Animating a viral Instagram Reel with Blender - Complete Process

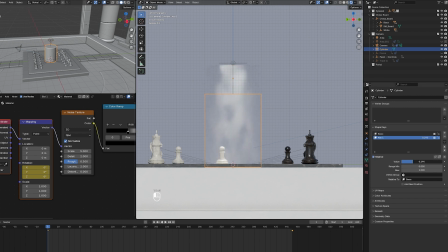[16:18]
Oh, wait, see, for example, here, I just tested because with shape keys, sometimes I don't know exactly, like, if,
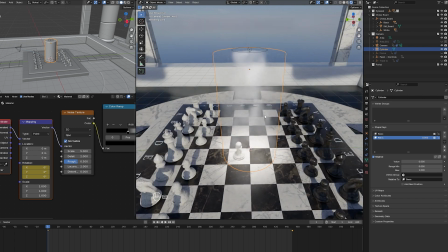[16:35]
wait, sorry, I'm just disturbed a bit.
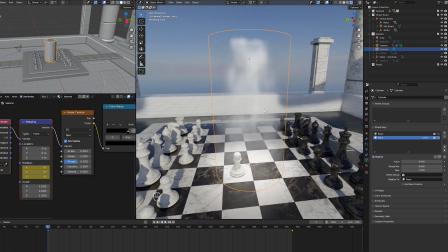[16:38]
With shape keys, I don't know exactly sometimes if I have to first click on it and then set it to 1, or sometimes it's a bit hard for me to just remind myself of it.
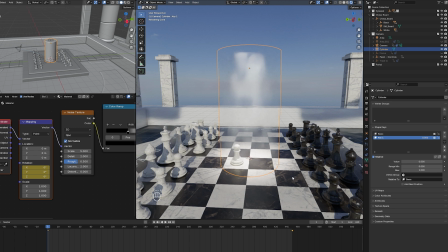[16:50]
But see here, it didn't work exactly like I expected it to, but it's not a problem. So what I want is when this thing
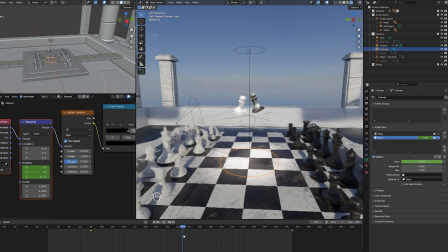[17:05]
rise, I want it to slowly rise with the pawns, like this. Let's see what it looks like.
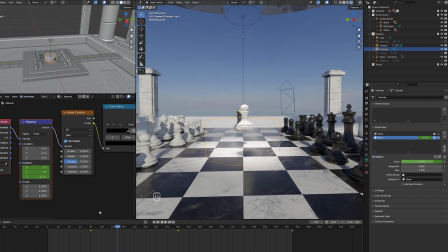[17:19]
I don't know if it will look good, but
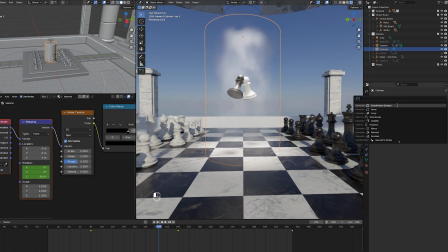[17:25]
you know what? I think it lacks maybe a little displace modifier to add some
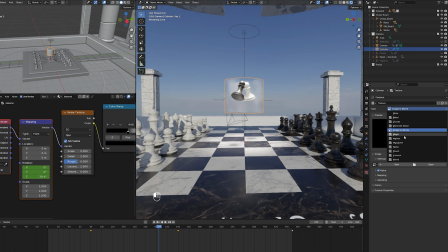[17:35]
more movement to it, because now it's a bit boring. Okay, so to make this thing work well, I'll add a subdivision surface.
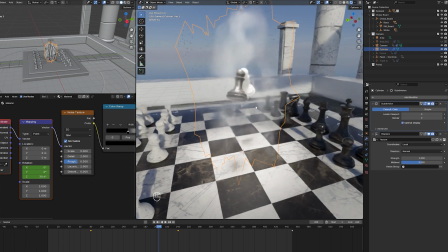[17:47]
Make it 2. Sometimes I'll just test what it looks like this. But this thing is that.
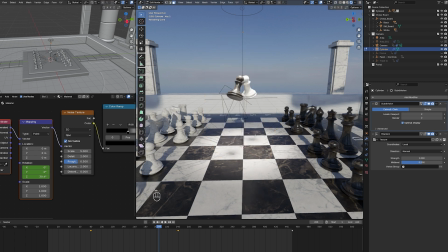[17:55]
Oh wait, where is this thing?
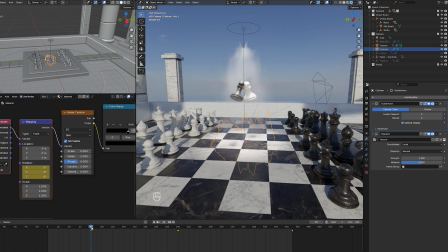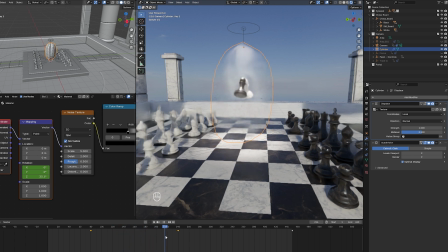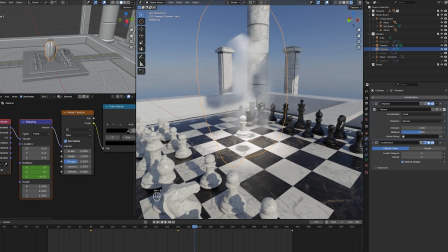[18:19]
It's actually hard to talk and create at the same time. I'm not used to it. But okay, like that.
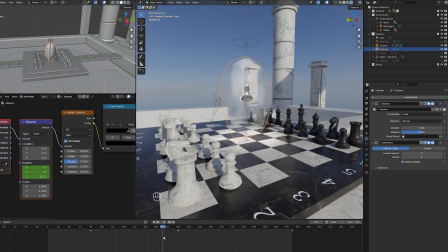[18:28]
It reaches the top, so it's a bit before. No, it's actually right there. And then before they come down, this whole thing should disappear again. So it will like surround them. And then boom, everybody goes back to its normal position.
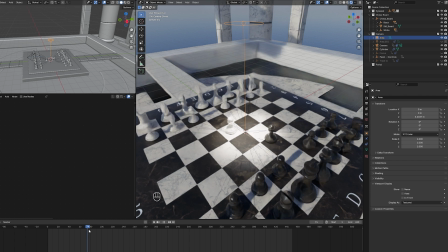[18:49]
Okay, now this lamp also, maybe, see, it's already bright at the beginning, but I don't want it. So here, I will set it to 0.
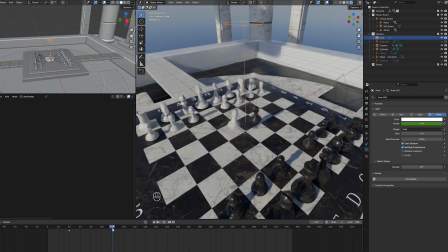[19:03]
Then around here, I add a keyframe to make it to 100.
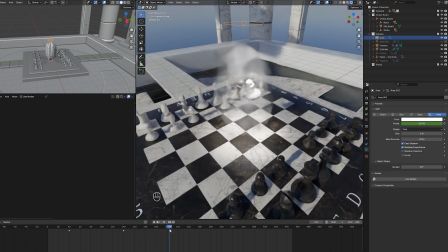[19:12]
And I'll move it a bit. Here it's at 100. Maybe around there, and then at the end it should go back to 0, maybe here.
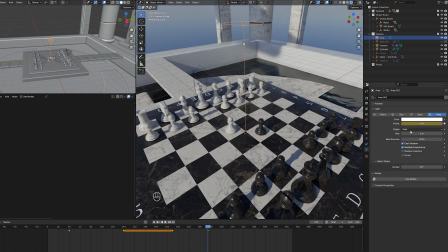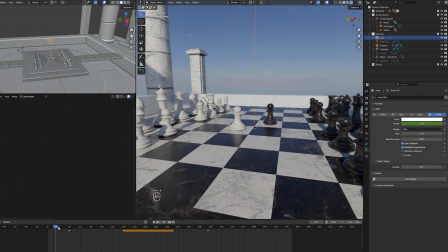[19:32]
Okay,
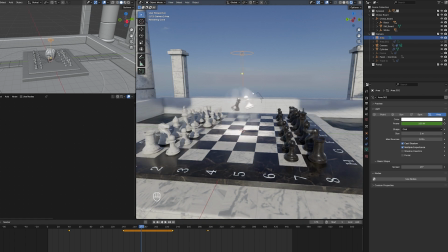[19:41]
what if this thing had a color? Or what if this thing had a color to show that they're about to fight? Maybe it could be cool. I don't know.
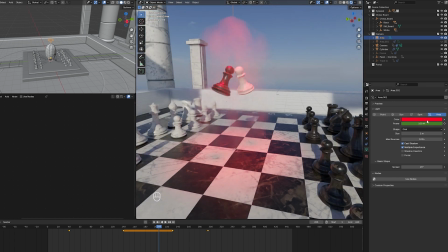feel like it's a bit too aggressive to have some right at the beginning.
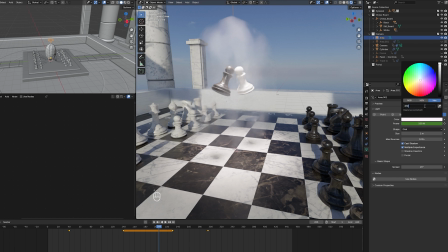[20:05]
Maybe I'll just keep it. I also do some test renders just to see if
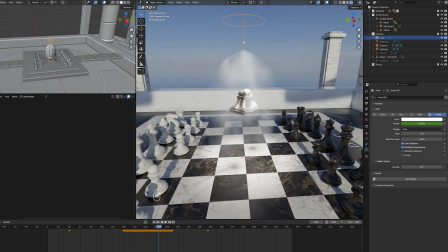[20:16]
what it looks like, or if it's what I would want, sorry.